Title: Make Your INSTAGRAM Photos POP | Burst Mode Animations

A lot of people just, they wanna just shoot the action.
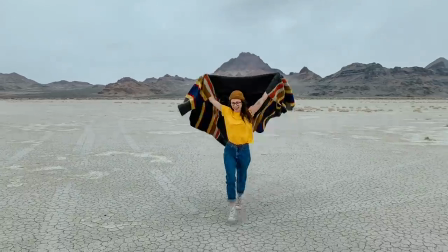But if you shoot the whole scene, so that's before the action and after the action, you get this mini stop motion movie that I love. It's different, it stands out, it doesn't look like a video, But it also is clearly like a creative way to use these burst animation photos And again,
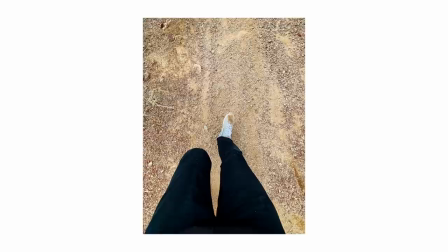you can post the photo as well as the animation Alright, the next tip is this is a great way to fake a 3D photo 3D photos, how they work is basically you have a camera,
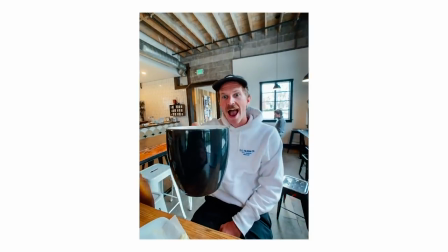you have a bunch of lenses They all take a photo at the same time and it kind of bounces back and forth Basically what you're gonna do is you're gonna take your phone You're gonna shoot a burst and just go a little bit to the side You're probably gonna shoot anywhere from 20 to 35 photos and then when you're in Premiere you're just gonna basically make them bounce back and forth.
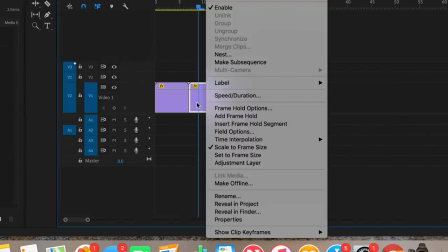You'll put your file in the timeline, it'll run through,
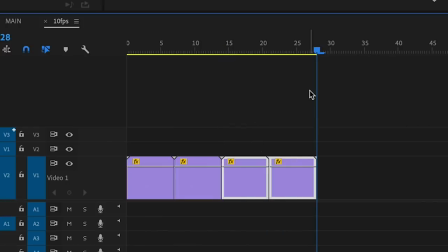duplicate that and then reverse it and it'll just bounce back and forth and you want to duplicate that as many times as you how long you want your video to be. Now I will say the caveat to this is there can't be any motion in the background or else it'll be obvious that it's not a 3D photo. So in all these examples you'll see that the background is stationary and basically it just bounces back and forth. The next tip is how to make your own boomerang in loop. So if you've ever been in Instagram stories, which I'm sure all of you have, you can post a boomerang. So you either make things loop where it kind of is this continuous motion.
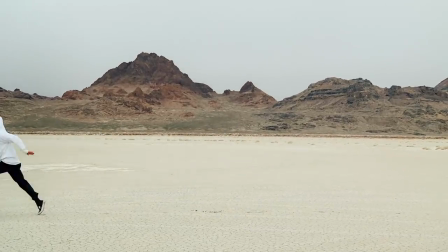So here's a shot of Caleb and he basically runs through the frame, runs back out, and then I keep looping it so it's almost like it never ends.
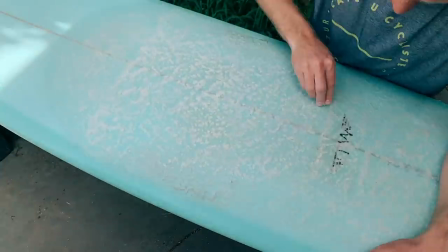That's a great way to keep your audience engaged on what you post. And the other way is to make things go forward and then backward. Forward then and backward, but what's cool is unlike a boomerang in Instagram, you can make it go forward, backward, backward, glitch, you can do all kinds of things.
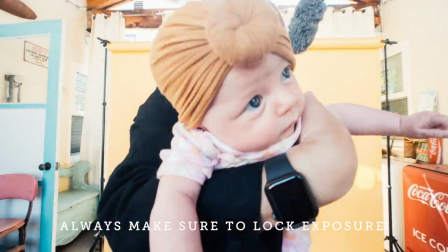So basically you can create your own boomerang and just spice it up a little bit. The last tip I have for you guys is to freeze the action. So this is where you'll see in time lapses or hyper lapses, you basically have your subject stationary, maybe doing a small action or something, and then you have the background, there's a bunch of motion.
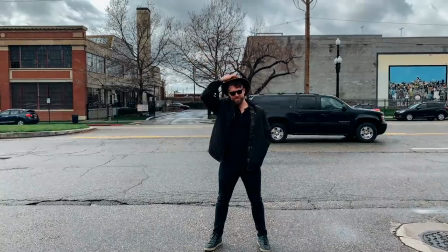So you freeze the action so that the background, there's kind of this chaos, there's a bunch going on, But your subject is either moving very slowly or it's just completely stationary. Alright everybody, thanks for watching. That is a crash course in burst animations. Again, it is getting multiple assets with just shooting one thing. But you can turn that series of photos into a pretty cool animation, which just kind of just spices up your social media feed. We put Instagram in the title, but you can really do this for any social media. So, yeah. That's kind of all I have for today. fully out of coffee so gonna go get some of that and you know how we do these outros we just kind of ramble and hang out but um as always see you in the next one